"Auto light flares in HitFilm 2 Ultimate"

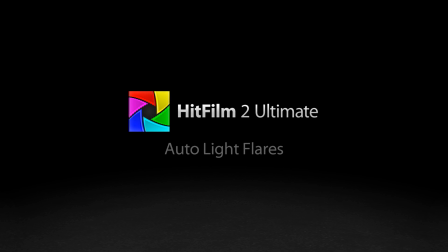[0:00]
Hi everybody, and thanks for joining me again.
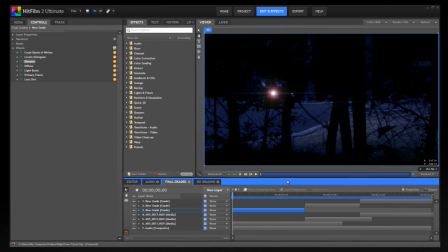[0:01]
I'm Axel Wilkinson, and I'm here to show you the new Auto Light Flares effect found exclusively in HitFilm 2 Ultimate.
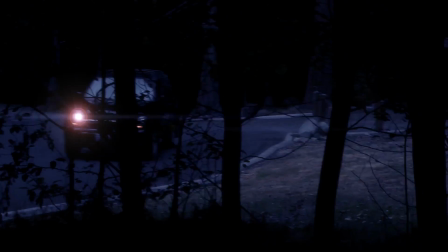[0:09]
So check out this scene. This was shot day for night, so the headlight effects are completely generated in HitFilm 2 Ultimate.
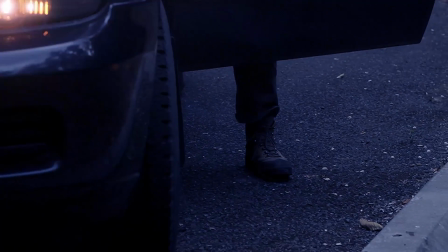[0:17]
With all of the trees in the foreground, there would be a lot of work involved in keyframing the lens flares on and off as they are hidden and revealed by the branches.
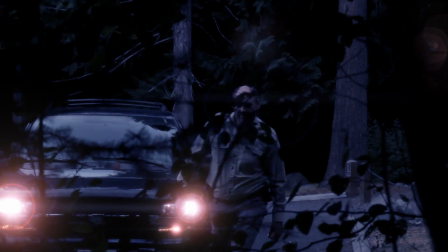[0:26]
But as the name of the new Auto Light Flares effect would indicate,
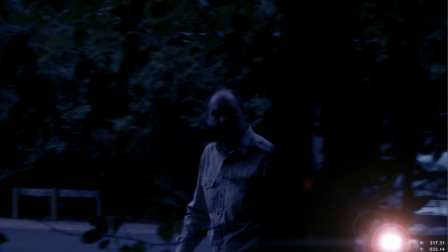[0:30]
this animation can all be handled automatically for you by HitFilm 2 Ultimate.
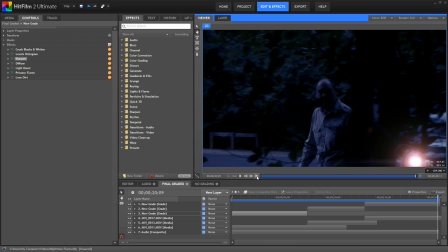[0:35]
Now I also have some other grading going on in this scene to create the day for night effect, so I'm going to start by covering that briefly, just so nobody's distracted wondering what all these other effects are doing over here.
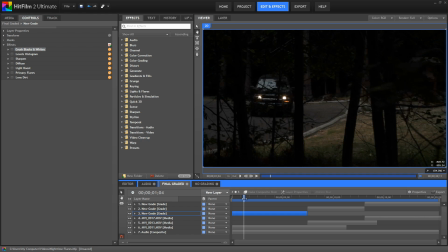[0:46]
Okay, so here's the original shot. This was filmed at about 3 in the afternoon, so it was pretty bright out, but I knew that I'd be using it as a night shot, so we underexposed by about 2 stops while shooting.
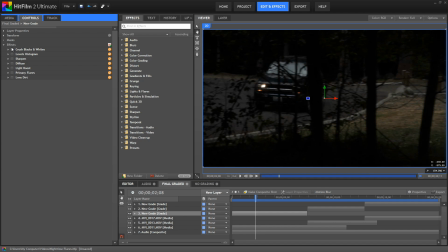[0:59]
Then my first 4 effects are creating the nighttime feel. Crushed blacks and whites was used to darken the blacks. I left the whites alone as I didn't want to make the highlights any brighter. Levels was used for the main color adjustment.
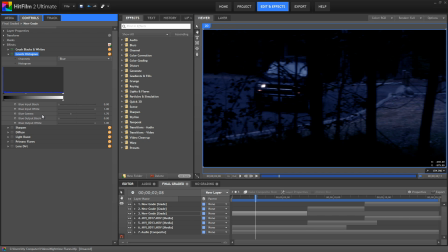[1:13]
I reduced the gamma a touch to dim down the midtones, but more importantly in the blue channel, I boosted the gamma to increase the amount of blue in the midtones. Then I boosted the green gamma as well, because I'm an Incredible Hulk fan. Actually, I boosted the green gamma to balance the color, because it ended up a little bit too blue for my liking.
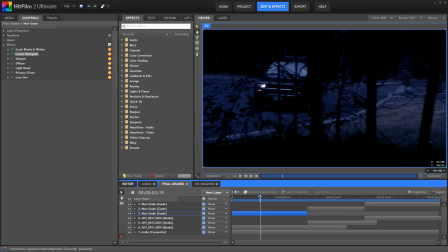[1:32]
Now, because I shot this with a DSLR, the footage needs some sharpening, so I added that next. And finally, I added a bit of diffusion to bring some softness back without destroying the sharpness I just added. Now, I'm ready to add the auto flares.
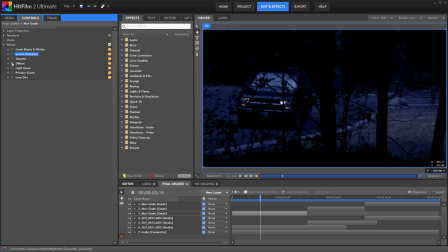[1:47]
I ended up using 2 copies of the effect here, mainly due to the day for nightness of the shot, and I've renamed them for organization. Because it was daytime, the headlights aren't really very bright in relation to the ambient light. So the first layer of auto light flares, the light boost,
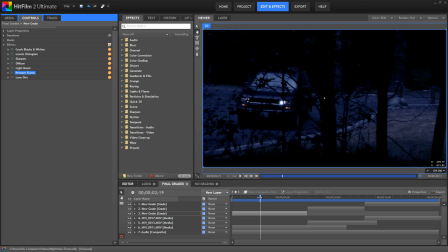[2:05]
is just to boost the brightness of the headlights so the actual flares layer would work better. It's not really introducing a flare shape, just brightening things up. Then I have a second layer to create the flare shape. So we'll open this one up, the primary flares, and look at the specific controls for the effect.
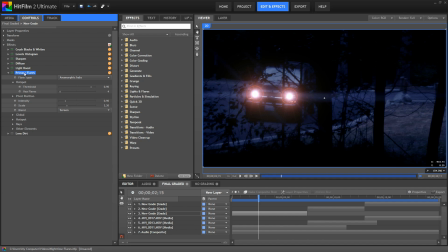[2:23]
As with the standard light flares effect,
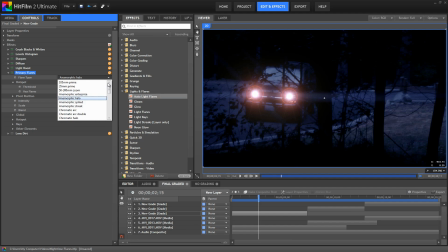[2:26]
the flare type menu has a wide variety of presets which you can choose from for a basic starting shape. In this case, I used the Anamorphic Enterprise preset, but once you've chosen your basic shape, you can use all these other controls to dial in the details of how that shape appears in your particular scene.
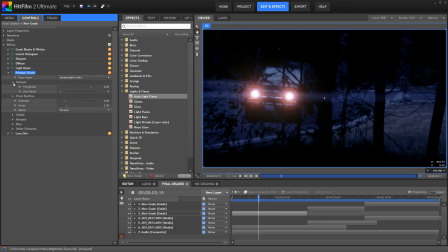[2:46]
Hotspot contains the main controls for where the effect will appear. Really, the only difference between the standard light flares and the auto light flares is how you position the hotspot of the effect. Threshold is used to set a brightness level, and everything in your frame above that brightness level will create a flare.
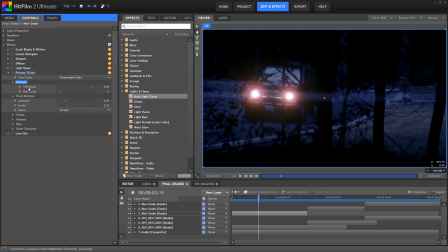[3:06]
Generally, you'll want this set pretty high, so only the brightest areas of your frame create flares. And max flares allows you to limit the total number of flares that will be created. Now, if we were to set the max flares to, say, 20, that doesn't mean that we're automatically going to get 20 flares in the scene,
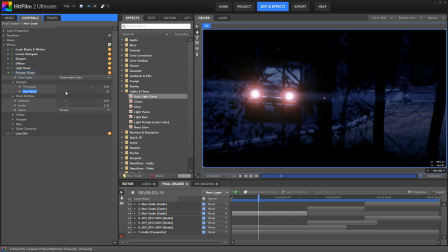[3:25]
because the threshold still limits what areas can possibly flare. So setting the max flares to 20 won't guarantee that there's 20 flares in the scene, but if there were 50 places in the frame that exceeded the threshold we've set,
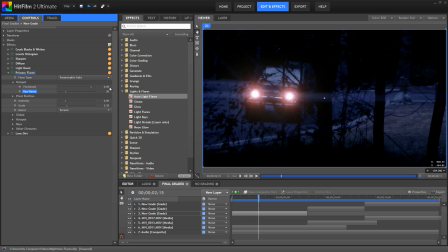[3:41]
then that would limit the maximum number of flares to 20 of those 50 places. So in this scene, whether I have that set to 20 or reset it back to 4, there's still only 2 places, the headlights, that are bright enough to actually create flares.
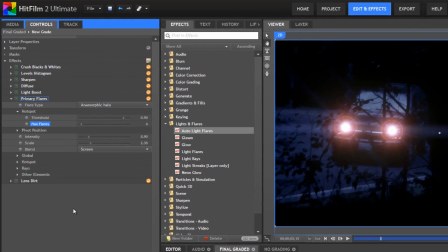[3:55]
The rest of the control sections here allow you to adjust the specific shape of the flares created with the same controls as the standard light flares effect.